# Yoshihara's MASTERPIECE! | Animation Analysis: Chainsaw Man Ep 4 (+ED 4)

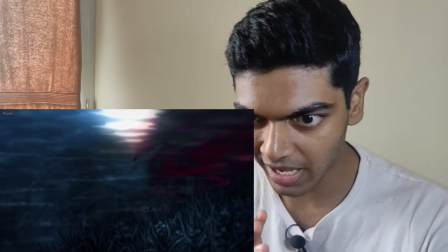The music here is pretty mellow, which does not go with the sequence very well, but that's done on purpose of course. here there's a pretty cool sequence with digital animation that i don't think there's
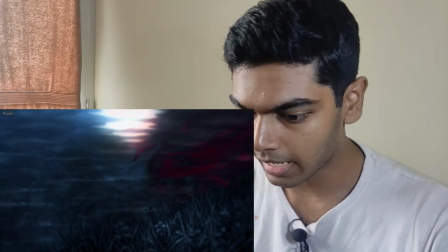anything that's hand-drawn here except for like the grass which is part of the art direction and this
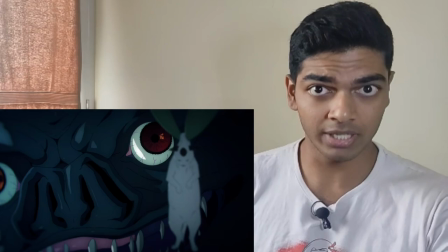is i think the best use of digital animation this again is a continuation of benjamin forrest's sequence and um this is actually pretty cool like you
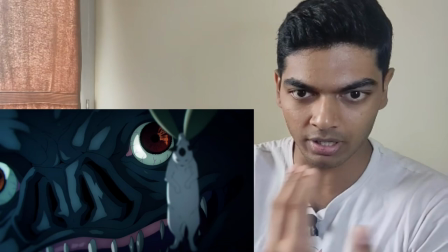might think there's no animation here because it's just the sequence of bad devil holding miaui but there is animation here there's this extra bit of animation with
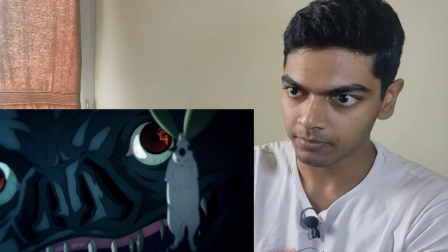the way the light is come falling on pretty much everything into the sequence, right? So Benjamin had to draw this light bubble forming inside the bat's eye.
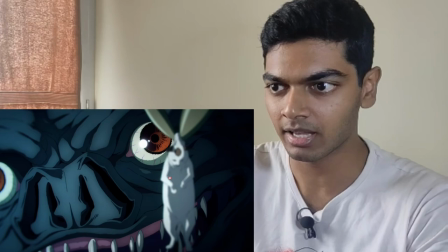Benjamin also had to animate this complex shading on the bat devil's extremely complicated looking face and also the shading that falls on Miyagi.
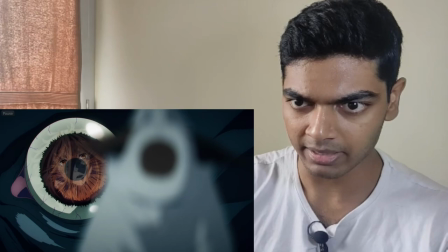Chainsaw Man is so well animated that even the still frames in the show are animated.
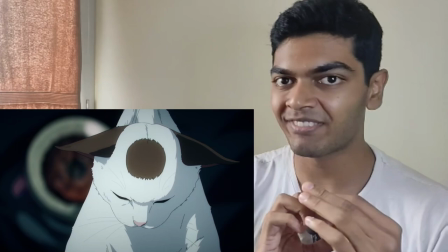The shine on bat devil's eye, the reflection of power, and then the focus that shift on Miyagi.
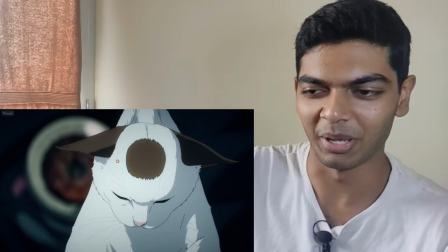Fantastic storyboarding expected of Yoshihara. He's so good. I also like this circle on miaoui's head, it looks nice.
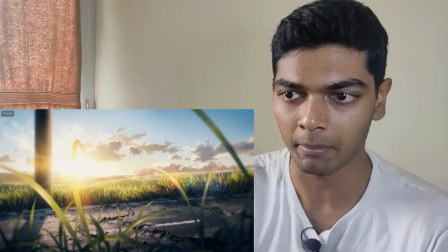This is also still animated by benjamin forr and this is just a masterclass of incredible art direction.
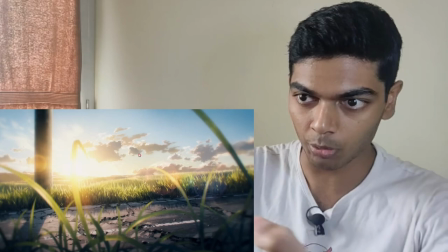This is just fantastic art direction. Look at this cloud, you can clearly tell that this cloud is in front of these clouds.
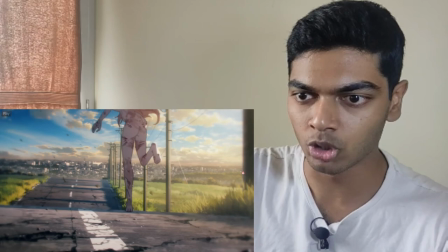The clouds are multilayered and multilayered clouds just make the sky look so good.
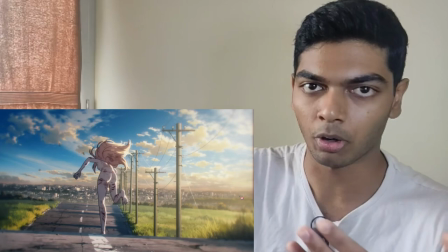It's so good to see that benjamin forr's animation enhanced by art direction and compositing because when he worked for attack on 10 in the final
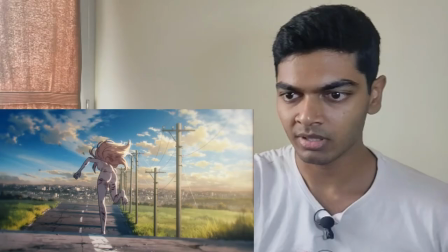season his beautiful works were just completely fucked in the ass by the horrible compositing here there's absolutely none of that this is a really cool run cycle and
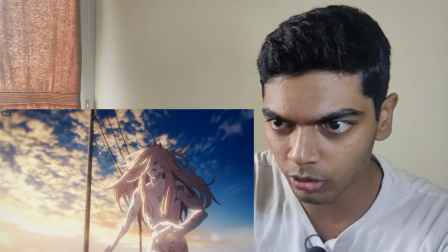there's also fully background animator right yeah those poles i think those are 2d poles yes uh the poles
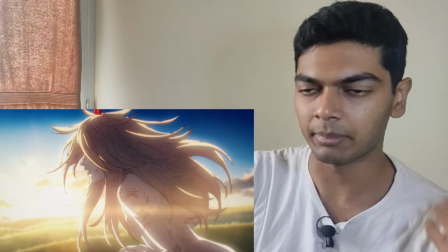have smears and such i don't like if the it was cgi here they could just use a cgi model here as well but since this is 2d i'm inclined to assume that the previous one
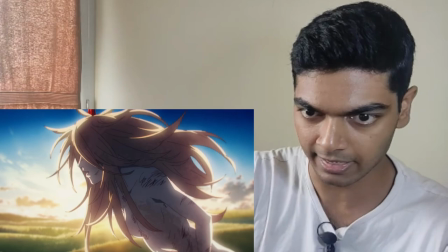was also 2D.
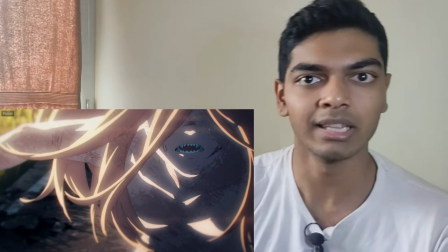And yeah, the sun rays reflecting in just makes the scene look so natural, but it doesn't look like real life either.
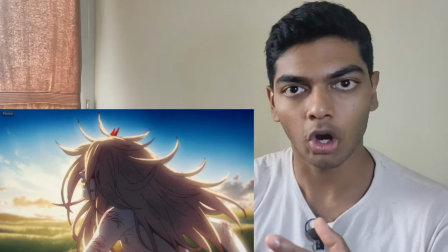This is made to look filmic. Like film does not always have to look realistic, right?
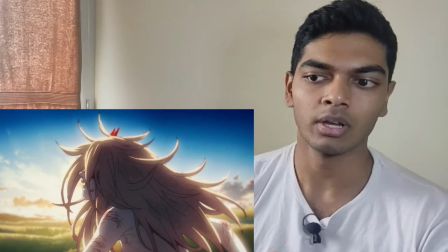Like usually films don't look realistic sometimes.
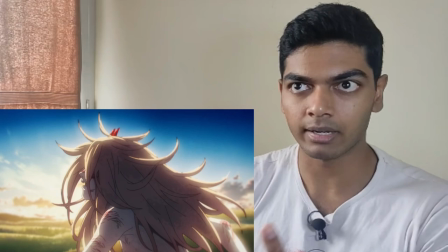It applies filters to make it look more unique or look different depending upon what kind of scene they're showing and that's what they're doing here.
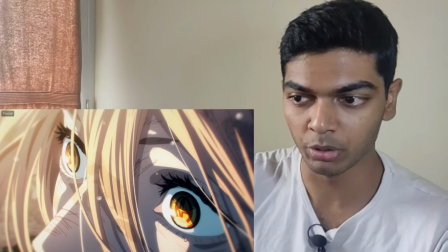It's not like Chainsaw Man is trying to look realistic change the man is trying to look filmic another really cool shot the beautiful emphasis on eye
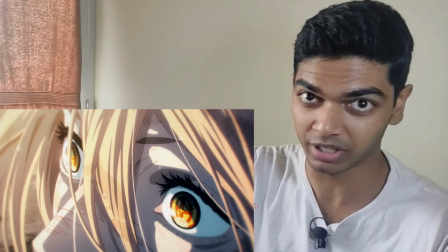detail as we've always had i mean this is nothing special compared to what we got in the tanaka episode and then this sequence wow that's that's just
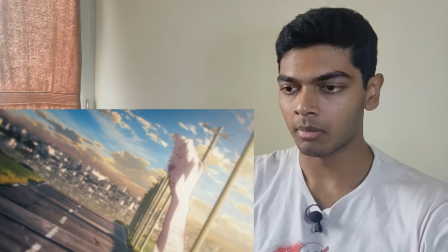so fucking painful i've broken my arm and my wrist but i'd
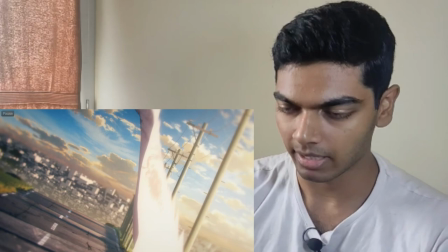rather break my arm and wrist again then go through that and once her foot
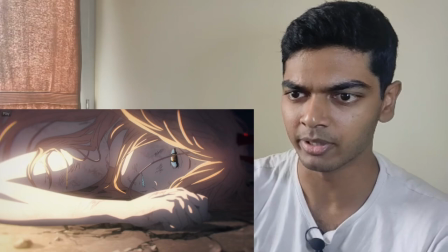gets launched the shift to first person is really good the tumbling animation just extremely unique fantastic
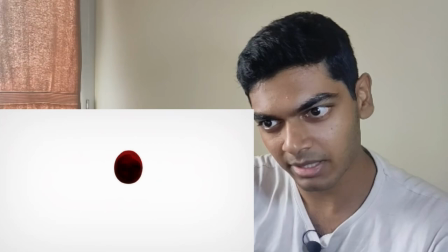character acting then this blurred sequence also really sick it's amazing
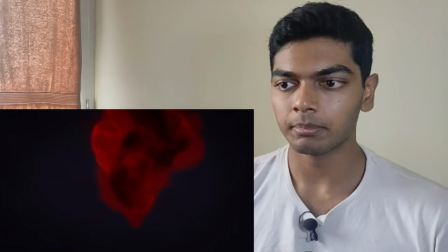also i love the writing in this sequence what power says one life is worth as less as any other life
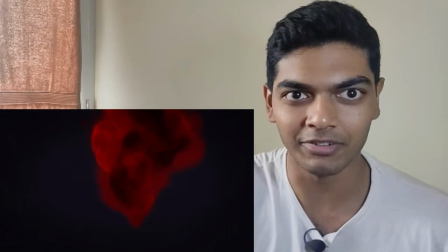that's the first time i've ever heard that sentence usually you say one life is just as important as any other life but with the way powers lived she just kills everything in sight
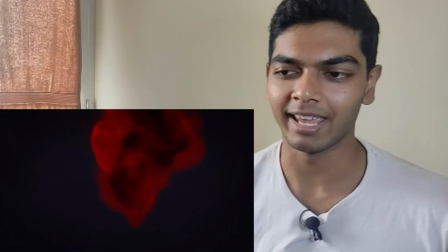um technically the same thing that she's saying she's saying that all life is equal it has the opposite literal meaning while having the same
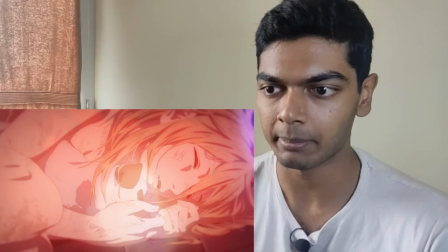technical meaning and i just enjoy stuff like that this is very good writing and also that blood can be warm and it can feel good it's nice it's nice
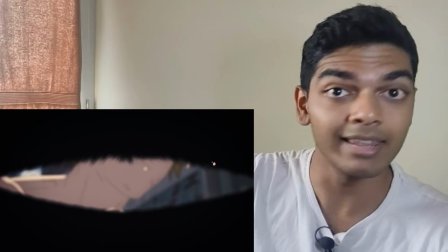to see stuff like this again just fantastic storyboarding this just looks it looks so good again with the first person short of eye opening they have eyelashes
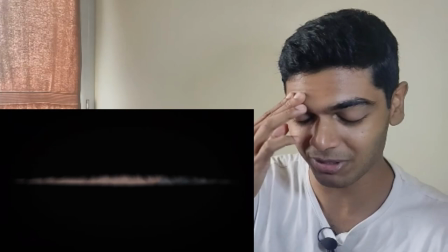why do they do that i don't know again um someone pointed out in the previous comment section um previous videos comments that i keep saying why
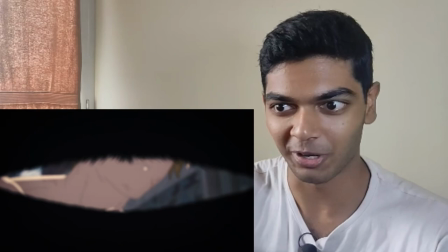are they doing that or why do they need to do that but i have to because very few people are gonna notice stuff like this
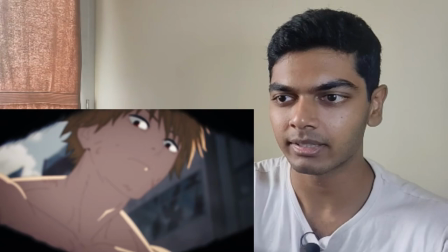i mean i do but i'm sure there are stuff that i miss as well but just in the off chance that someone is looking they're just doing this
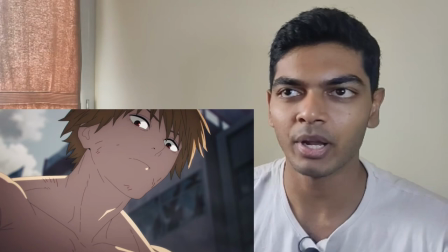and they're not even just that they're doing this is because they want to but people say that
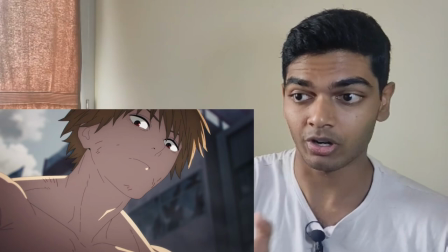chainsaw man's anime adaptation is like offensive to the fans of the manga because
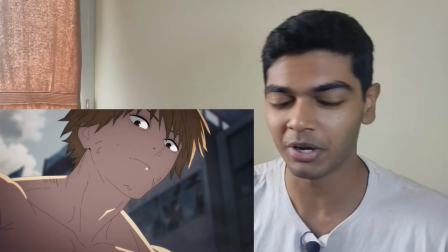they're not adapting the manga properly this is stuff that's real i'm not making this shit up i mean you go to twitter
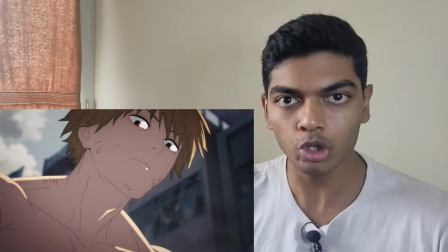you see this all the time them saying that this is offensive to chainsaw man fans is fucking stupid is because every single person who's involved in
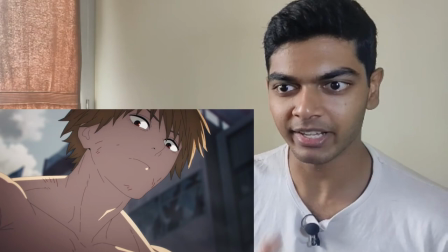creating the show they are the biggest fans of the chainsaw man manga they are such big fans of the source material that they're literally making an anime
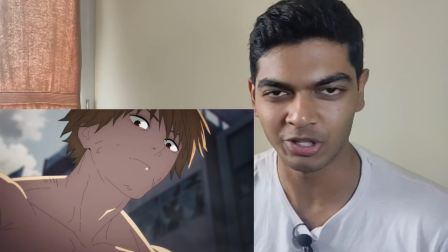adaptation of it so like if you want to complain just don't say that this is disrespectful to the fans or anything because no the guys making this they are bigger
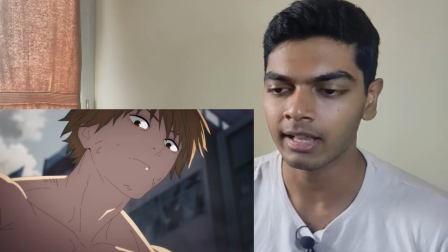fans than you are which is why they're making sequences with such intricate attention to detail it's not just because they want to make
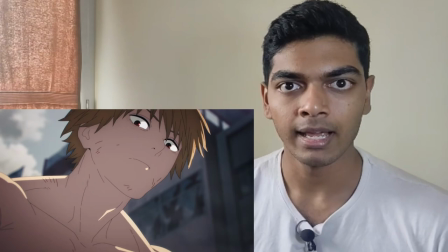something good for the viewers experience it's because they want to give
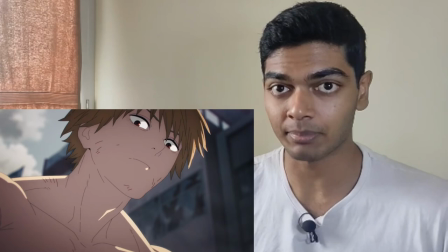full attention and their maximum effort into making something that they love and yeah it's
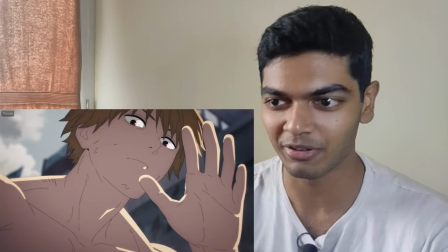it's it's nice to see the bat like this plenty of guts and yeah the
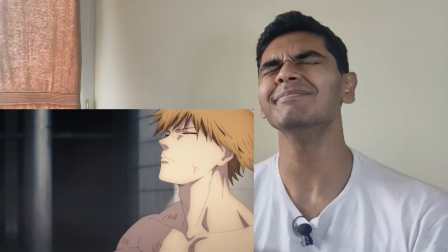shot is also amazing i love it denji's like yeah i still want
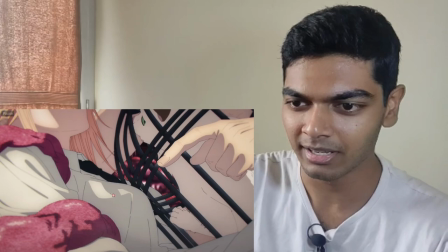them titties which is the reason i did this right i love like another like little attention to detail denji's pointing as it hits and as his finger
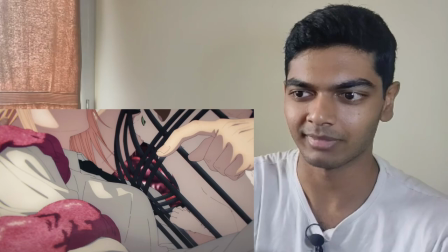moves in you also see like the shadow of his finger on the boobs which is just i mean of course they do that right again brilliant
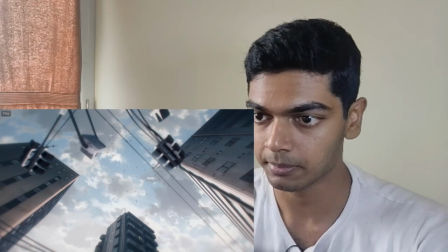art direction i think i also mentioned this while i was talking about the the trailer but yeah i have to say that again this is fantastic art direction and of course the
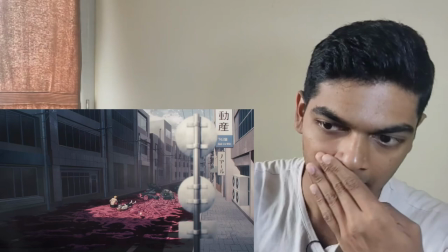crows they're circling around this ginormous dead body and yeah this is the amount base amount of guts that the bad devil
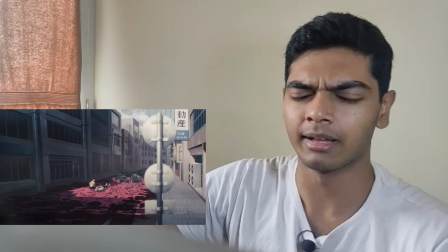has and it checks out like human beings already have pretty long intestines right
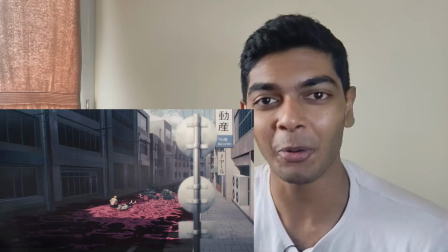actually i think it's about two meters long let me check holy fuck the small intestine
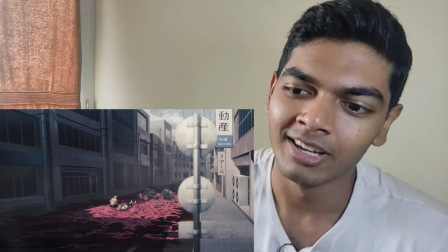is 6.7 meters long and the large intestine is 1.5
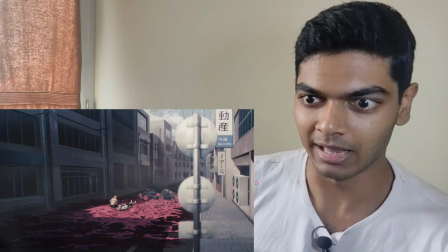meters long so it's pretty much expected that something that's this big the
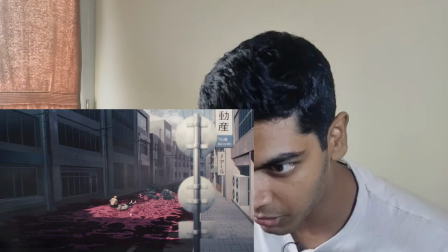bad devil that is will have this much intestines and it's not just the intestines there's other stuff here too like what the hell is this looks like an
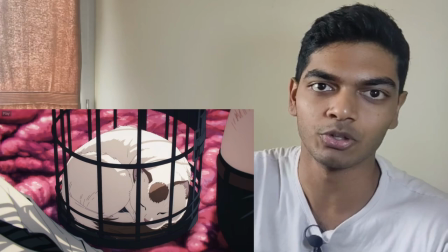appendix maybe i don't know it's just gore i love gore so it's good beautiful cat animation cat animation has always been so good and meowie
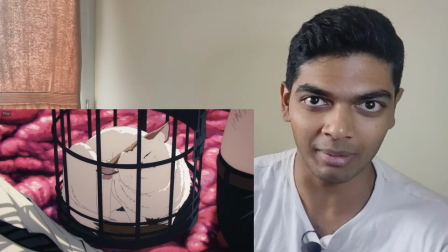just doesn't give a fuck that's just obviously it's a cat cats don't give a fuck about what's happening but this has to be like the most chill cat in existence
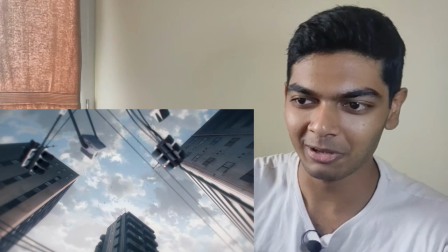again notice this i'm sure i'm sure none of you notice this but it's so cool look at the crows we already saw them
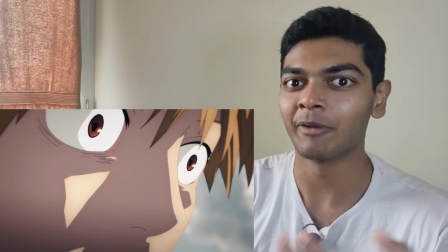circling around and look at them they're all flying away in different directions why because there's a threat now around and
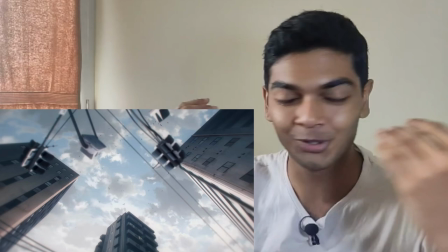what is that threat the threat is a leech devil that you'll get to see before later and they're showing that so well that a threat is approaching they're showing that so well using
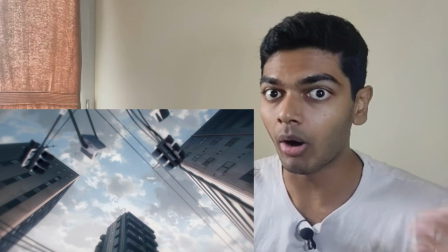the odd direction just the crows that were closing in on the bad devil to feast on his body they're not flying away why because there's a threat now
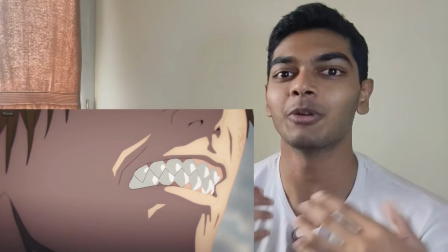just so so incredibly well thought out i i love the show so much man i keep saying it because it's true i can't i need
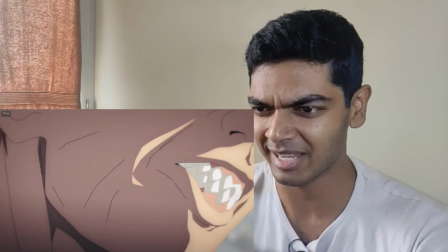to express it more because i i can't contain my love for the show some extremely exaggerated character acting here when i saw this first i immediately
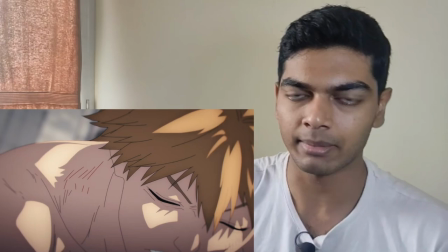knew it it was toshiki sato sato is just amazing sato is probably the most versatile animator in existence and yeah i need to make an animated spotlight
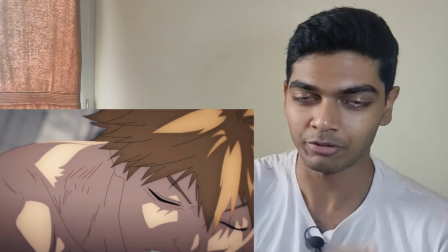of him but if i make one now my subscribers will kill me because i have to make the nozumabe animator spotlight first but about sato
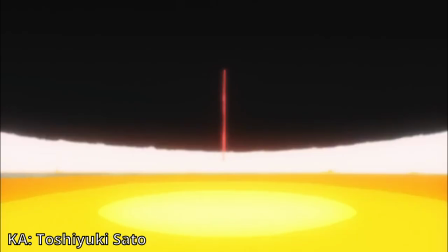i should say that he's easily top five animators in japan and maybe in the world and yeah i'm not saying that lightly he really is one of the
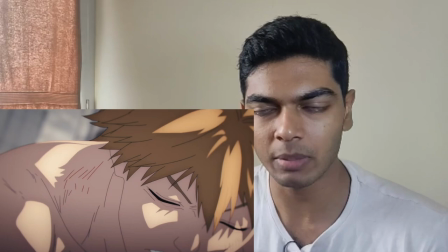greatest animators of our generation and again the best thing about him is just how versatile he is like
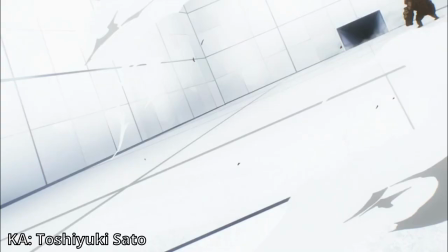he is a canada style animator and he usually animates in canada style but
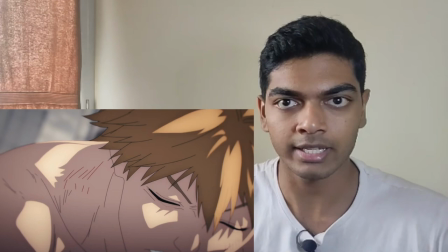in productions that have realistic character designs like for example tucked
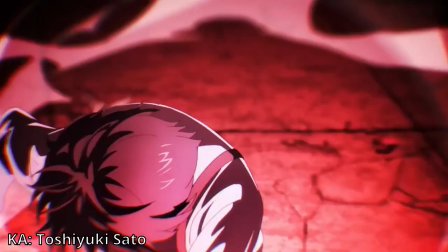of destiny here he's animating in fluid tanaka style realism and